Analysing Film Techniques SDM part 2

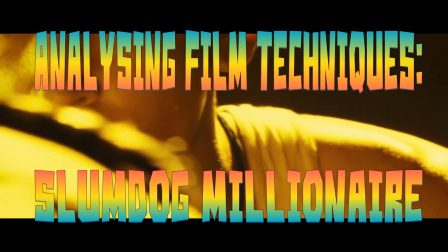(0:00)
Welcome to part 2 of this lesson, analysing a scene from a film. If you haven't watched part 1, go and watch it now and you'll be ready to watch this lesson.
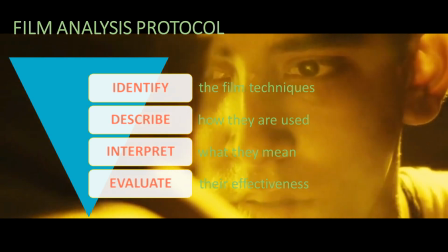(0:08)
In part 1, we identified a number of film techniques of the opening scene of Slumdog Millionaire.
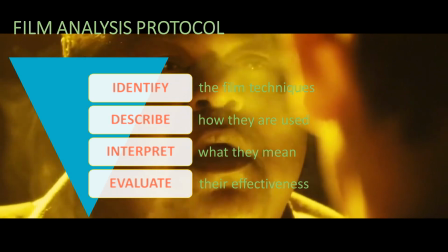(0:13)
Now we're going to move on to interpreting the use of these film techniques and evaluating the filmmaker's decisions.
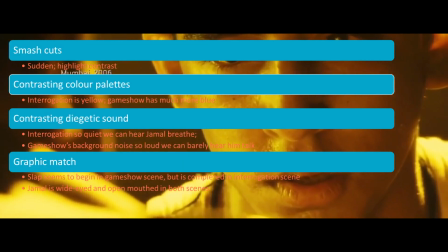(0:20)
Okay, so it's time for some interpretation. What does all the evidence we gathered in the first video mean when we put it together?
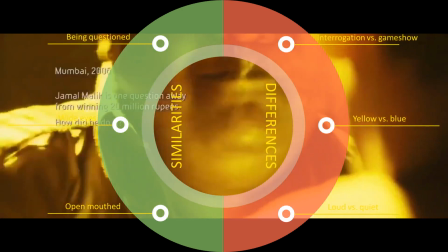(0:29)
It seems to me that the filmmakers are trying to really highlight the differences and the similarities between the two scenes.
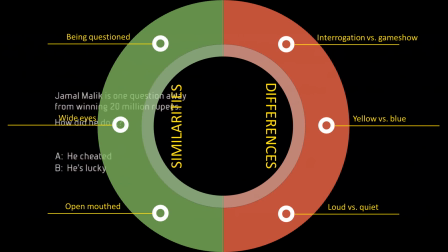(0:36)
In one scene, Jamal is being interrogated. In the other, he's on a game show, so of course they're going to be different. This is what makes the suggestion of similarity really interesting.
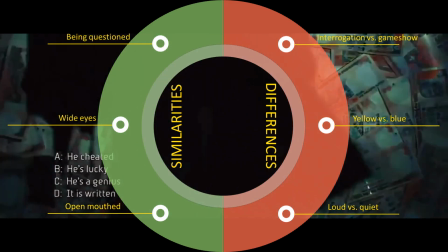(0:48)
So let's think about those similarities.
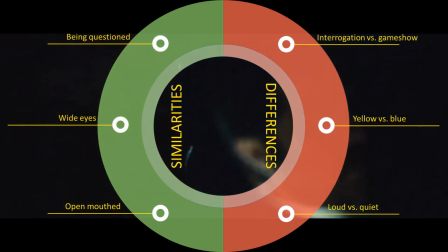(0:50)
He's being asked questions, and I think his facial expressions show that he's incredibly uncomfortable in both situations. I know some people dread being in front of a huge audience, so maybe being on the game show is torture for Jamal.
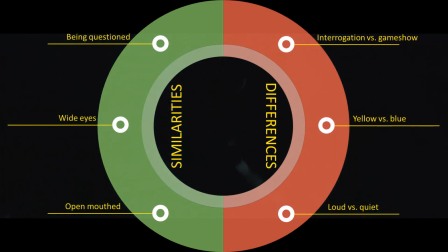(1:05)
We might even say that both of these scenes are interrogation scenes.
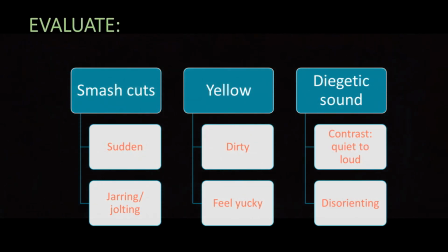(1:11)
So, to evaluate this scene, we need to ask if the techniques are being used effectively.
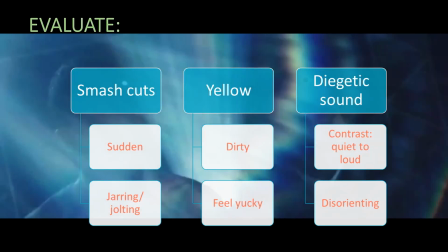(1:17)
Let's consider the smash cuts first. I find the sudden nature of these really jarring.
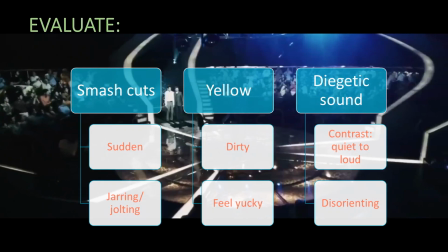(1:22)
They give me a bit of a jolt. And the dirty yellow colour makes me feel a little bit yucky.
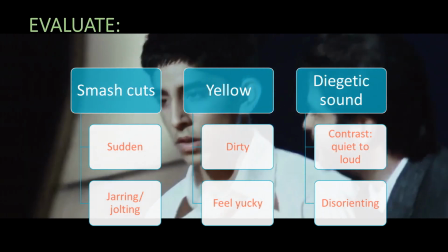(1:27)
The contrast in the sound from no background noise to full-on background noise is also really disorienting.
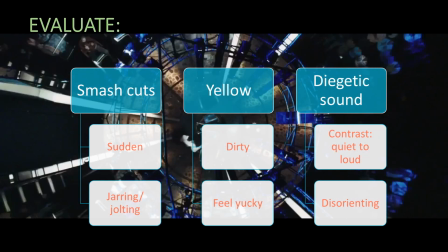(1:33)
In short, all these techniques together make me feel kind of rubbish.
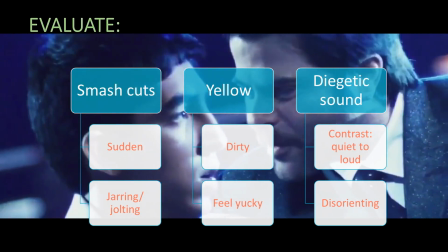(1:37)
But when I think about my interpretation of this scene, the main character feels like he's being tortured in both the interrogation and the game show.
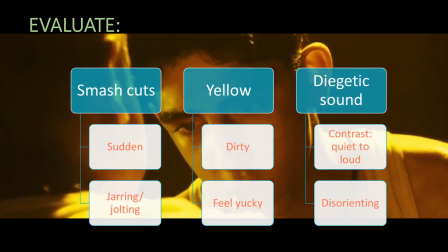(1:45)
Me feeling rubbish kind of makes sense.
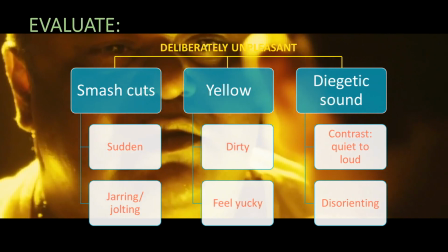(1:48)
People feel really rubbish when they're being tortured, so it makes sense that the filmmakers want me to get that vibe in this scene.
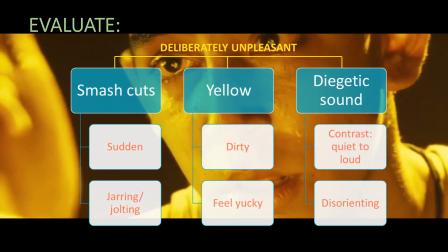(1:55)
It helps me properly understand how the main character feels. In fact, feeling nice and comfortable during a torture scene would be pretty disturbing.
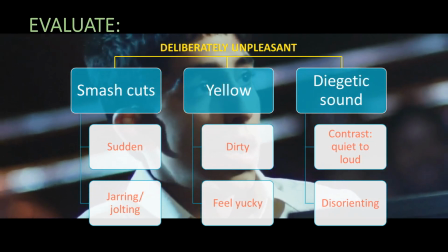(2:04)
So, whilst watching this scene isn't nice, I certainly think it's effective.
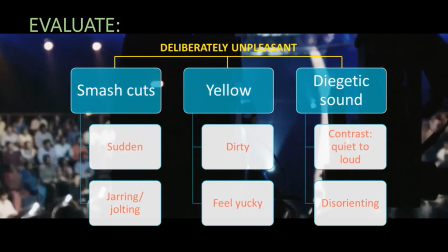(2:08)
It's achieved its purpose of helping me to empathise with the main character.
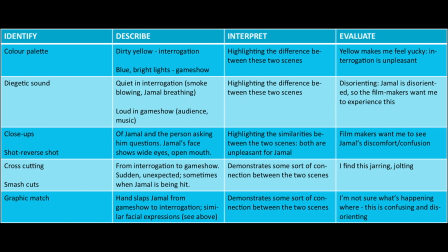(2:13)
Here's a table summarising my notes so far. Let's turn some of these thoughts into an analysis of the scene.
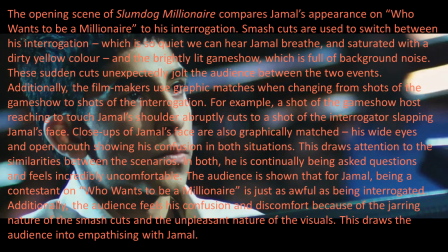(2:20)
The opening scene of Slumdog Millionaire compares Jamal's appearance on Who Wants to Be a Millionaire to his interrogation.
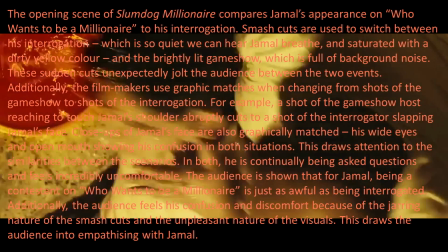(2:27)
Smash cuts are used to switch between his interrogation, which is so quiet we can hear Jamal breathe,
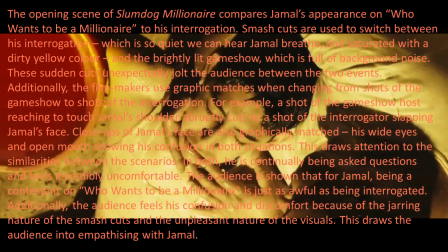(2:32)
and it's saturated with a dirty yellow colour, and the brightly lit game show, which is full of background noise.
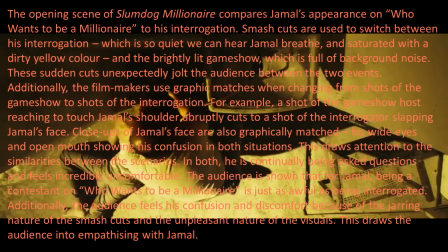(2:38)
These sudden cuts unexpectedly jolt the audience between the two events.
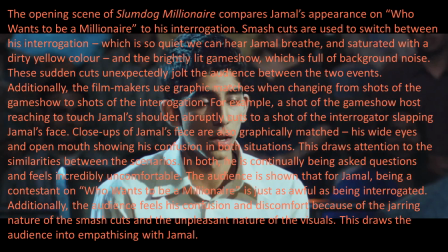(2:43)
Additionally, the filmmakers use graphic matches when changing from shots of the game show to shots of the interrogation.
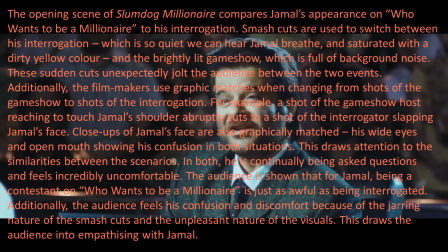(2:49)
For example, a shot of the game show host reaching to touch Jamal's shoulder abruptly cuts to a shot of the interrogator slapping Jamal's face.
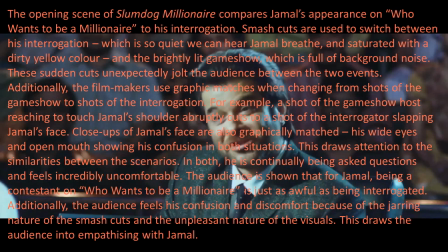(2:58)
Close-ups of Jamal's face are also graphically matched, his wide eyes and open mouth showing his confusion in both situations.
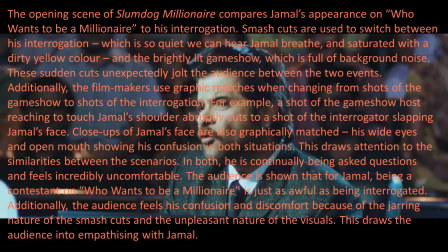(3:05)
This draws attention to the similarities between the scenarios. In both, he is continually being asked questions and feels incredibly uncomfortable.
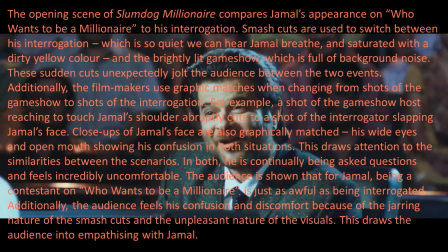(3:14)
The audience is shown that for Jamal, being a contestant on Who Wants to Be a Millionaire is just as awful as being interrogated.
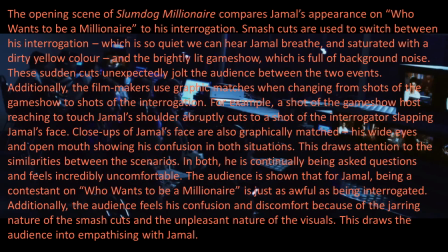(3:22)
Additionally, the audience feels his confusion and discomfort because of the jarring nature of the smash cuts and the unpleasant nature of the visuals.
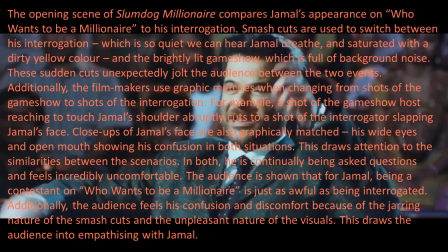(3:31)
This draws the audience into empathising with Jamal.
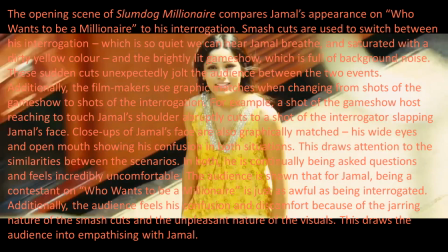(3:36)
So there you have it, my analysis of the opening scene of Slumdog Millionaire. There are plenty of other ways to analyse this scene,
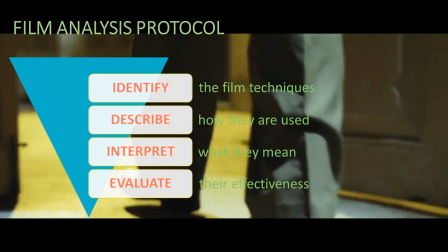(3:43)
but I strongly recommend following this protocol as you attempt to analyse your own scenes.
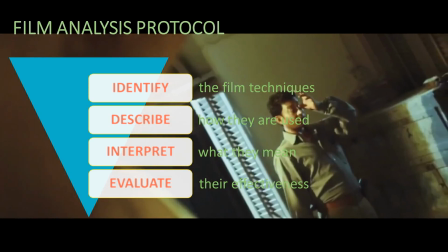(3:50)
Identify, describe, interpret, evaluate. This will give you plenty to write about and include in your analysis.
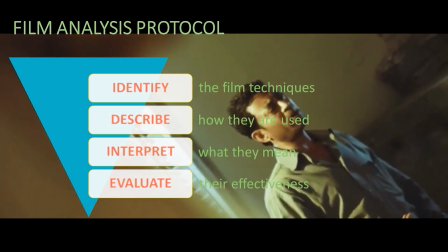(3:58)
Thanks for listening, we hope to see you back here soon, and don't forget to check out our rival channel, Al and Robbo's Amazing Maths and Science channel.